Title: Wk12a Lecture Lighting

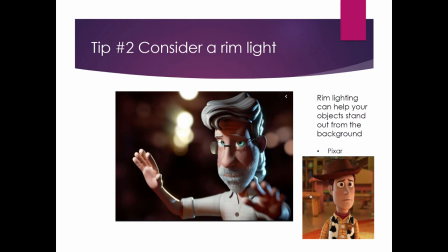25:47 You notice the background in both these pictures are blurry so the lighting mixed with the focus allows you to direct the person's eyes and that's a lot about what being good at setting composing
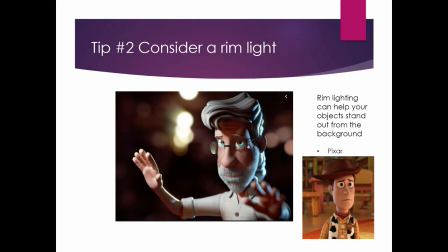26:04 shots is all about is being able to direct the person to see what you want them to see and feel what you want them to feel in this case there it's no uh accident that this one eye right here is lit up and has like
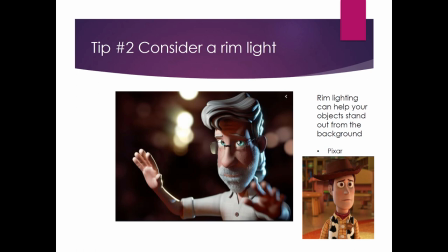26:18 some light right there they may have put a light out here specifically just to shine and make that eye light up and that's fine you can totally do that if you need to do that to make your scene look good
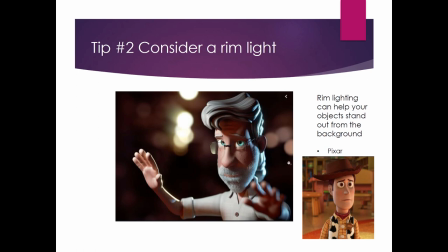26:30 so just just keep that in mind that it's all about eye direction all right tip number three
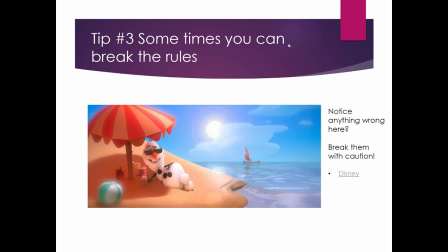26:38 sometimes you can break the rules can anybody see what uh what rule is broken in this scene this is a great scene by the way i love this but um let's see break them with
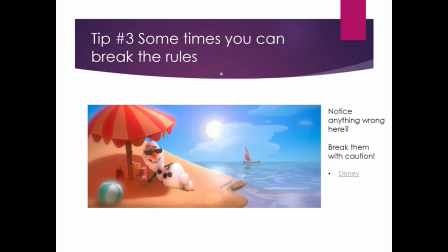26:52 caution i haven't even talked about what it is yet can you guys do you guys know what's going on here well let me ask a question where is the sun hmm okay we know where the sun's at now where are the shadows where are they at where do they look like
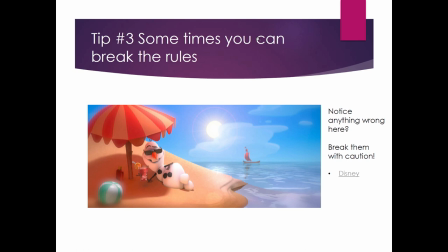27:12 they're being cast from where where would this where should the sun be in this picture hmm all right if you guess that the sun should be way up here right above him casting straight down you are right because look at the way the shadow is falling right so we got the shadow there we
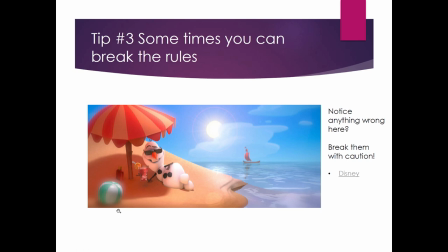27:31 got a shadow falling straight down here we don't have a shadow casting out towards the camera but if the sun was actually back there you'd have a cat you'd have the shadow actually casting towards the camera but that's not what's happening so you can break the rules sometimes you just have to be careful when you do them
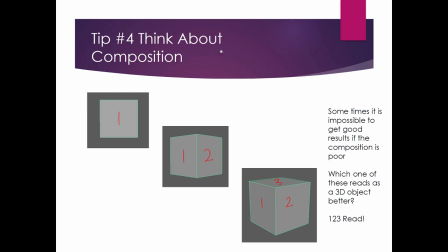27:47 all right so here's a little bit about composition all right uh i've probably talked about this in class already but if i have not i'll go over it again we can all see that this is a square right and
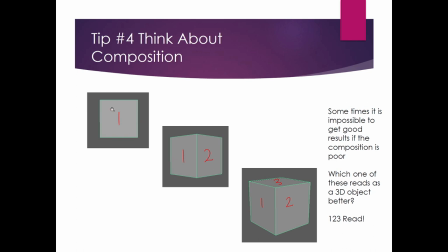28:02 uh yeah great square but this is If we know Maya, we could probably already tell this is a 3D object. We're like, wait a second, that's a square, but it looks like a Maya interface, so it's probably 3D. Okay, let's look at this one. So we got 1 and 2. It's looking a little bit more three-dimensional, right?
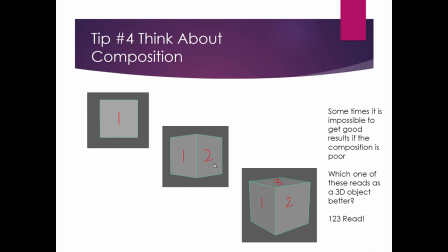28:21 Now we can tell that there's two sides to it. Okay, what about this one? 1, 2, and 3. so one of the things that I learned way back when was this term called one two three read
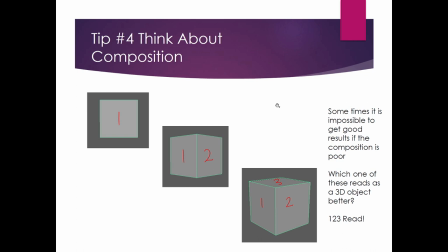28:37 so when you're trying to make an object look three-dimensional let's say you're wanting to consider is the depth being able to be perceived by the person who's watching it if
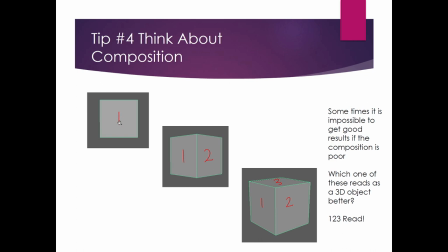28:55 the person who's watching it like if you're looking at this you don't really know that that's anything more than a square and then you get number two here and you you can say well that's probably something else but it's it's kind of hard to tell uh and then all of a sudden with this now that you have these three dimensions that you can see the perception of
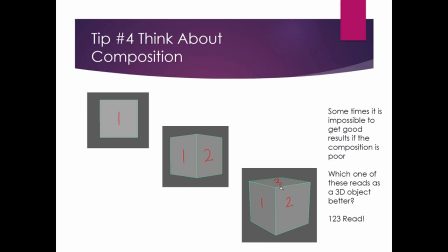29:14 three dimensions is is easier to read okay so this is all about composition and when you're showing off something now remember if you are doing anything in video and film where the camera moves you can change from this
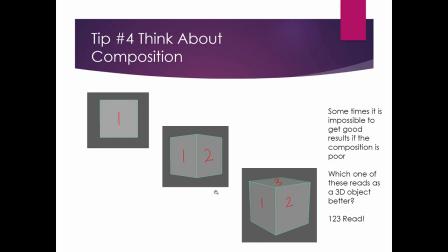29:29 to this to this that's that's one nice thing and you could even use that as a composition tool to to change the viewer's perception right in the middle of a frame but if you're showing a still frame of course you're going to want to take in consideration the one two three read for
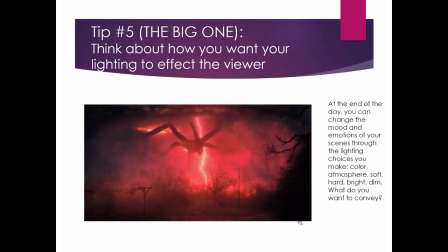29:48 sure Okay, here's the biggest thing.